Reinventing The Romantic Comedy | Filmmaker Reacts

Rye Lane is a film that I saw earlier this year, and it was directed by Raine Allan Miller. Raine actually comes from a background of directing adverts for big brands such as Nike and Virgin. I actually really want to look at a particular character called Dom in the film, and I think he actually has a really interesting character arc, and I think it's something that Raine's pulled off really well, and I really want to pull apart and analyze how she's done this using her filmmaking skills. With that all being said, I just want to jump in and see how Raine opens her film. I'm actually really excited to see this for the second time.
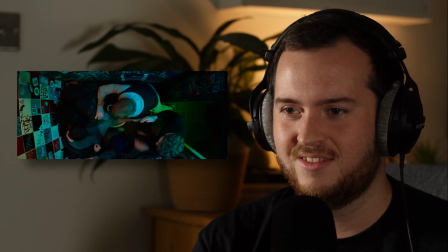[0:32]
Oh god. Oh yeah, I remember this now.
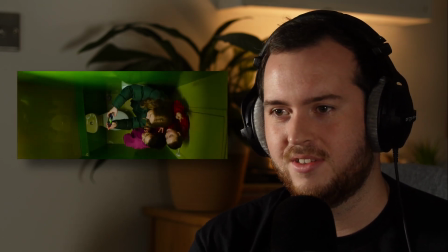[0:36]
I remember. Oh, this is so good. There's already so much to talk about when this first shot ends. Nice. Okay, let's break this one down. So it's actually a really cool creative way to open your film like this.
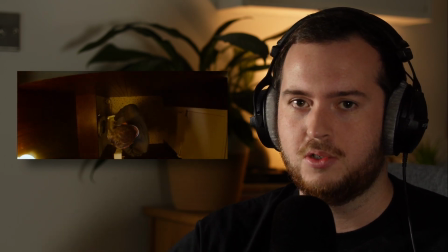[0:52]
So having that aerial dolly going along the cubicles like that is really unorthodox.
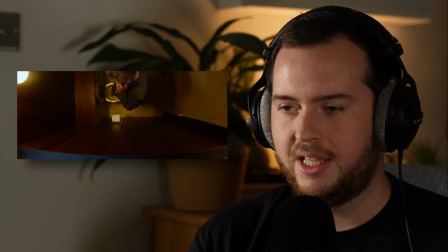[0:58]
I think most directors would place the camera outside of Dom's cubicles right there at the end. So why is Raine here, having the camera go over everyone? So in my opinion, really, it opens the world of Rye Lane.
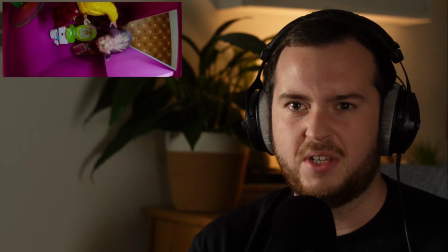[1:12]
We're getting a look at every different characters that are in this world, from the vivid colours to every little cubicle there is different and unique,
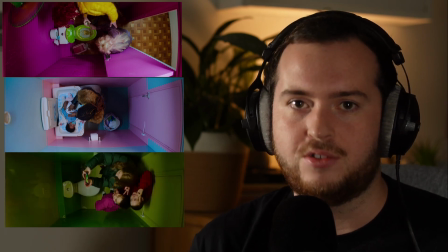[1:20]
having something going on that's personal to them. Even the tiling of the floors are different.
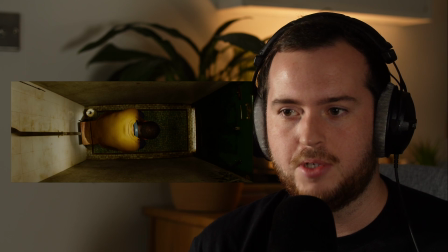[1:27]
And yet our attention is really drawn at the very end with our main character Dom being in this cubicle by himself. He's in this very dimly lit cubicle,
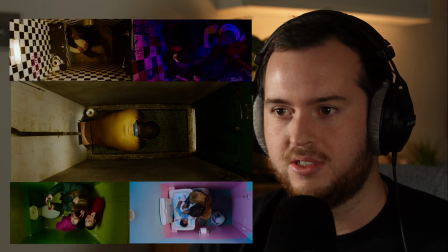[1:37]
and our attention is immediately drawn because it's it contrasts the rest of those cubicles. And really, it's this opening to this film is very unlike most rom-coms I see that are set in the UK or British rom-coms. Most British rom-coms have this very slow introduction. Think of stuff like About Time by Richard Curtis, and how that film opens with the main character is delivering exposition on his family.
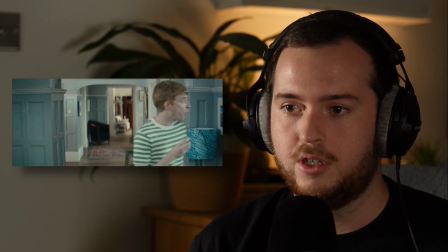[2:08]
We get a very slow introduction to the world of that character, and that fits that nice story well.
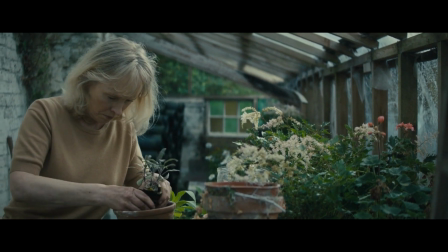[2:16] My mum was lovely, but not like other mums. Dad, well, he was more normal.
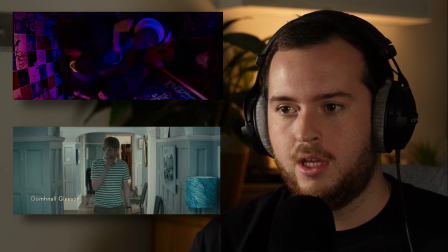[2:22]
So why has Raine decided to have this very dramatic opening? So it gets us right into the narrative, and having that strong start really grabs our attention.
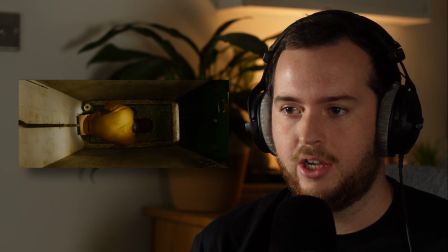[2:32]
Having Dom already placed in an unusual place, and I guess that fits the character quite well. So already the director here has gone, okay, let's pack so much story into one shot.
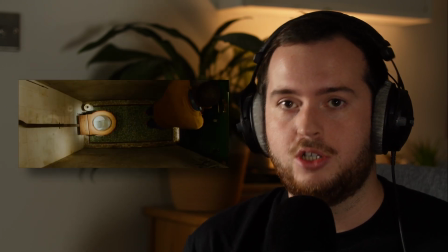[2:43]
Let me show you the world that I'm trying to build. Let me show you the character and where he is physically and emotionally. And let me show you how I can be different from other directors. So that is, a fantastic way to start your narrative. And yeah, really, this is the breakdown, the start of Dom.
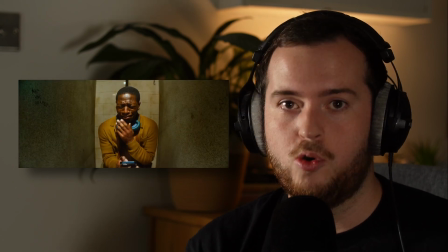[3:05]
The writers really wanted to show him at his bottom, his worst. Already, without any dialogue, we already know that he's in a breakup and he's been cheated on. And it's kind of the start of building an unconfident male, which we often see in romantic comedies. Oh, this is a really cool shot.
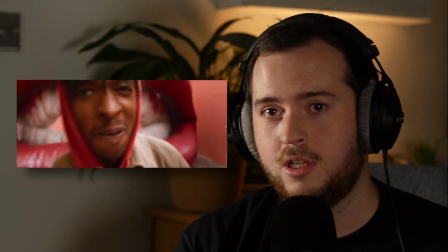[3:23]
Okay, so this is actually, although it seems really small, that is a very good example of Raine storyboarding her film.
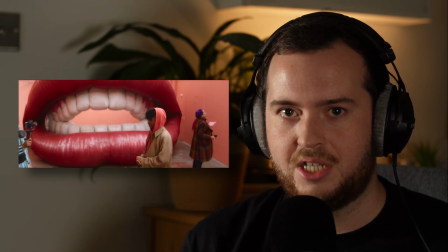[3:31]
Character start from an extreme close-up, go into that medium shot, and then Dom appear on the far left side of the screen. And that's just a really good example of Raine understanding the rule of thirds. And she's just managed to do that so simply in about a 2-second shot.
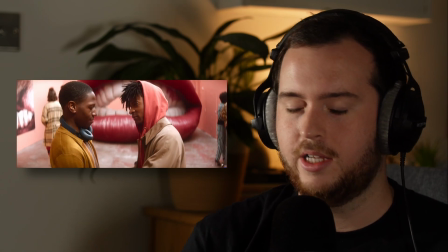[3:48]
All right, so actually let's talk about Dom for a second, because I said I was going to talk about him.
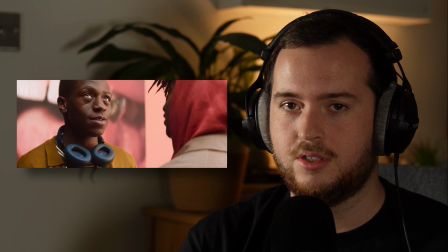[3:52]
He is something that we see often in rom-coms.
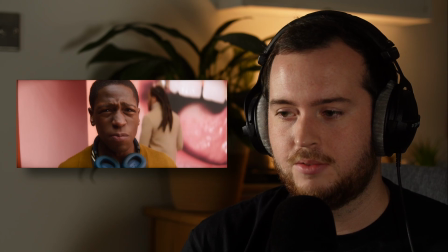[3:57]
He is the example of an unconfident male, and we often see this throughout romantic comedies. Hugh Grant is the king of playing that role. I think the man.
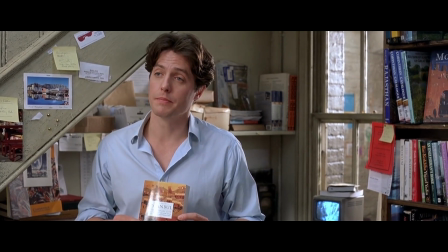[4:09] Oh God! So sorry.
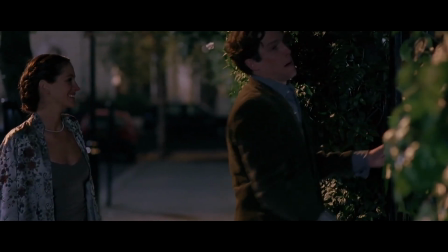[4:15] Do what I want. What's the daisies?
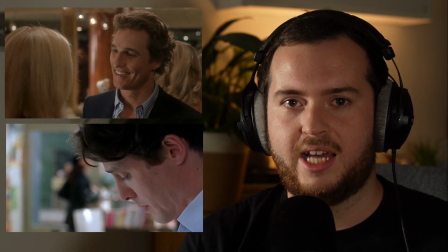[4:19]
Qualities of being this non-dominant male that doesn't drive, the extreme motorcycle with the strap-up boots.
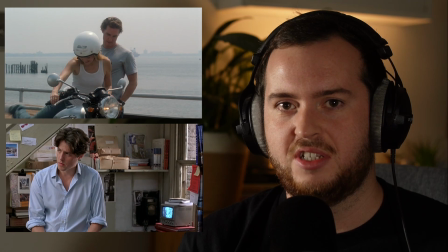[4:28]
They are often timid and approach situations that are hard for them.
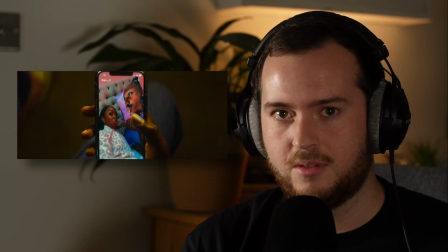[4:35]
In this example, Dom is already showing signs of him being the unconfident male. Our first look at him really is showing us him crying on that toilet.
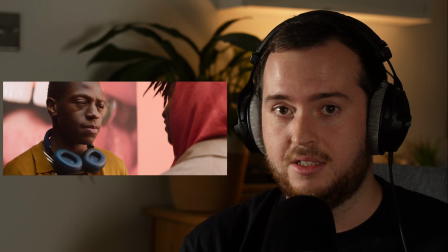[4:43]
His costume design really links to femininity. Just mentioned how he's going to do Pilates, which is something we often associate with women. Everything's wicked. Yeah, I started Pilates
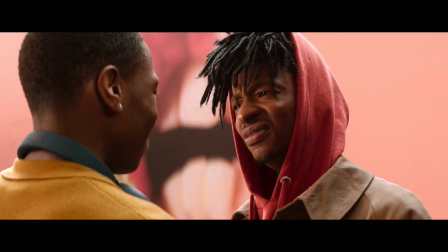[4:55] Is it? Yeah.
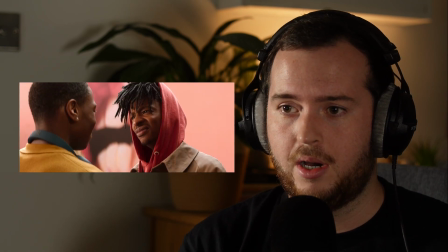[4:56]
His performance here is also, alludes to that idea by having stumbling over his words and using a lot of ums and buts.
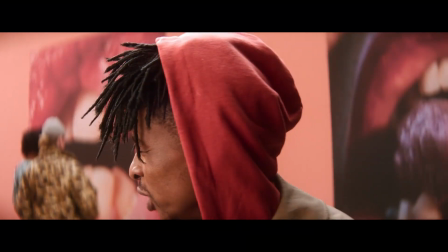[5:06] I was about to dip, go mingle with some of these sockless wonders.
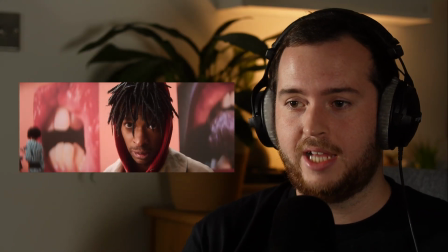[5:11]
So I actually really like the shot here, and it's a really good example of the director working with this actor.
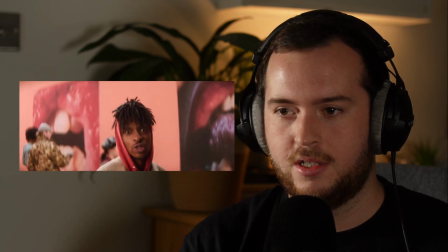[5:17]
Look how he's backing off out of focus and then goes into focus. He understands how to position himself so well effectively with the frame.
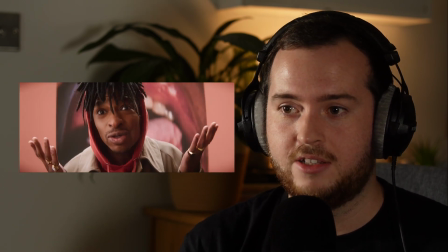[5:25]
The way that he uses his hands, he understands how close he needs to be and how far away he needs to be. It's just really a good example of this actor really knowing how to use the frame effectively. Even leaving the frame, he does it in such a comedic way, which is just so good.
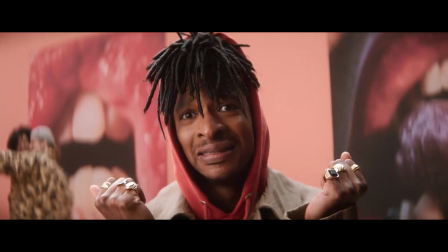[5:39] You went to brunch at our flat. Seriously, there's nothing sacred anymore.
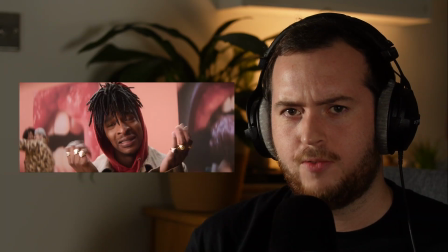[5:46] Fuck! You cool?
So how does Raine really showcase this emotional outburst?
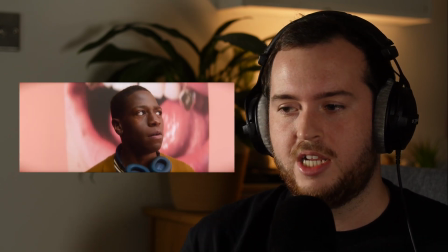[5:52]
Because it's important for Dom's character arc. Really good soundtrack to, build up that emotion.
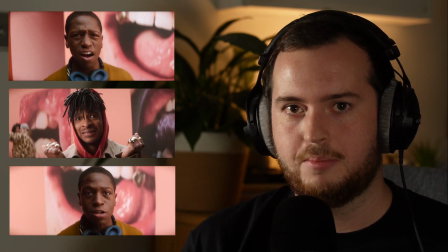[5:59]
She's used fast editing between the two singles, between the two characters.
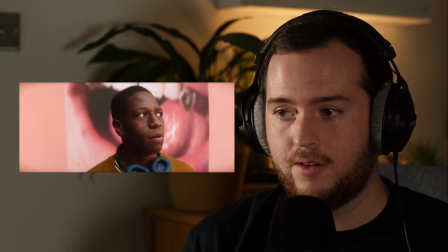[6:04]
And the performance here really gives that payoff. If that wasn't there, it wouldn't appear as genuine as it is. So all those different elements in combination shows good direction from Raine.
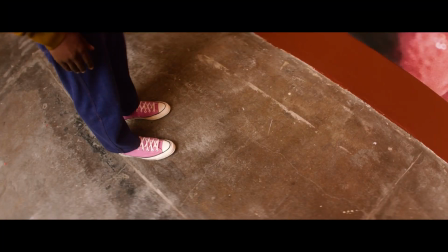So yeah, that's actually a really good example of the Kuleshov effect. Before, Yaz saw Dom's pink high tops from the bathroom,
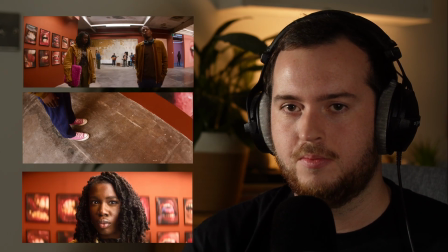[6:29]
and now that she's recognized them using good editing filmmaking techniques, without any dialogue, we can see Yaz pick up on this.
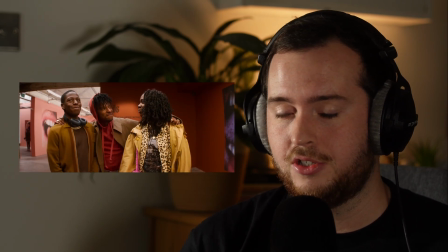[6:38]
It's actually really interesting how Raine has decided to use this, as she's using new, fresh, modern filmmaking techniques in combination with some old established ones.
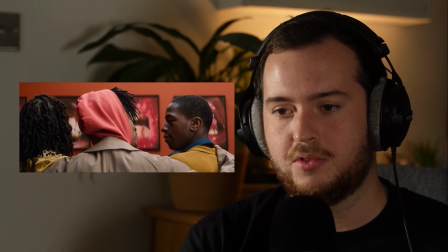[6:47]
And I think that is something that we'll see going forward throughout this film.
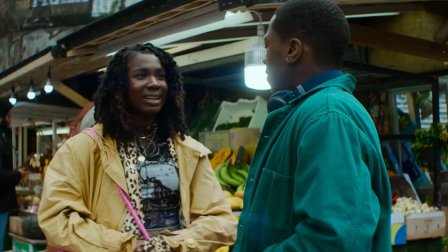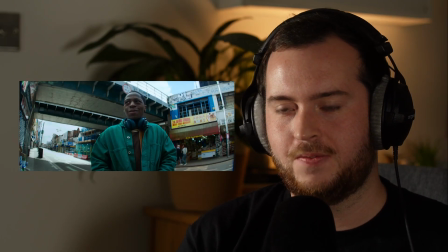[6:56]
Okay, so let's talk about the use of this fisheye lens, or the ultra-wide lens as it's actually known as.
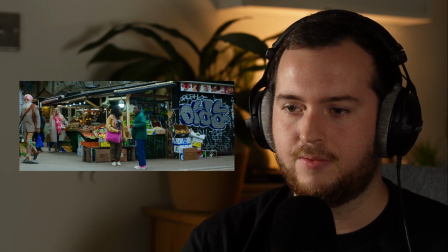[7:02]
On the surface, really, you get this feeling that Raine wants you to look at the environment, to look at Rye Lane,
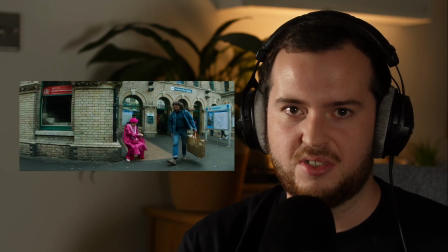[7:07]
and look at all the characters that she's producing, from their unique costume designs and background and your environment into frame.
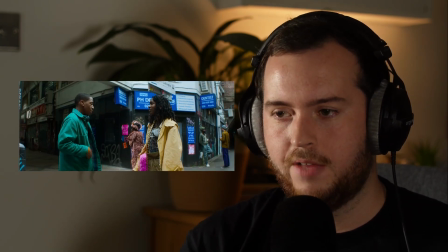[7:14]
However, in my opinion, I think it does so much more as a filmmaker.
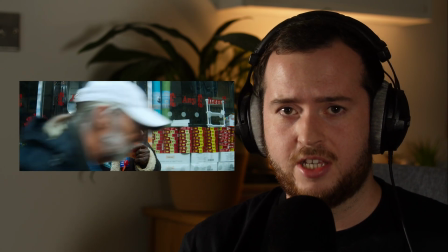[7:19]
So look at Richard Curtis and how he looks at London. He uses very traditional filmmaking techniques that present his stories in a very easy to understand way for the audience.
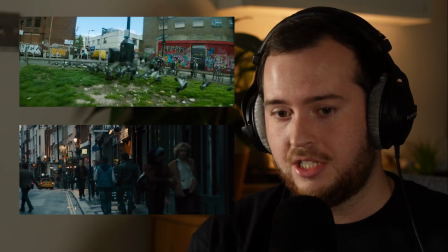[7:30]
Raine is actually presenting London in a completely new way, which I haven't seen in any British rom-com ever.
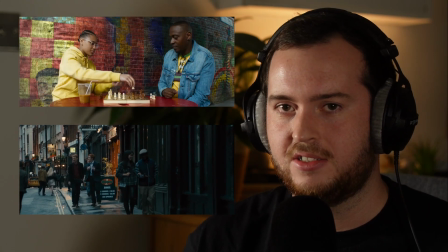[7:37]
It's really clear that Raine wants to have a distinct style and visual look to her films.
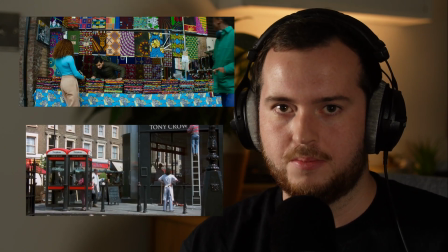[7:43]
She is dividing herself away from traditional rom-coms and creating this own look that is unique to her.
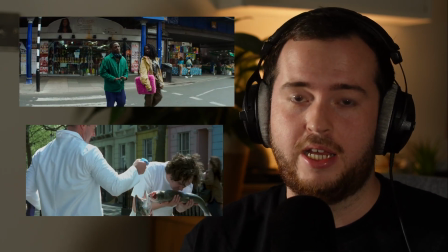[7:49]
So when you look at any frame of this film, I think it's very clear that you would go, oh, that's Rye Lane.
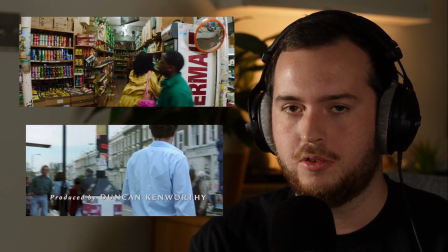[7:54]
So by doing this, it really puts it into its own new category of making your film look so unique. As someone who's worked on, smaller sets, background actors are something that we look at, but not are the most important. However, Raine has shown that she actually really cares on what is in her background, particular characters and particular costumes.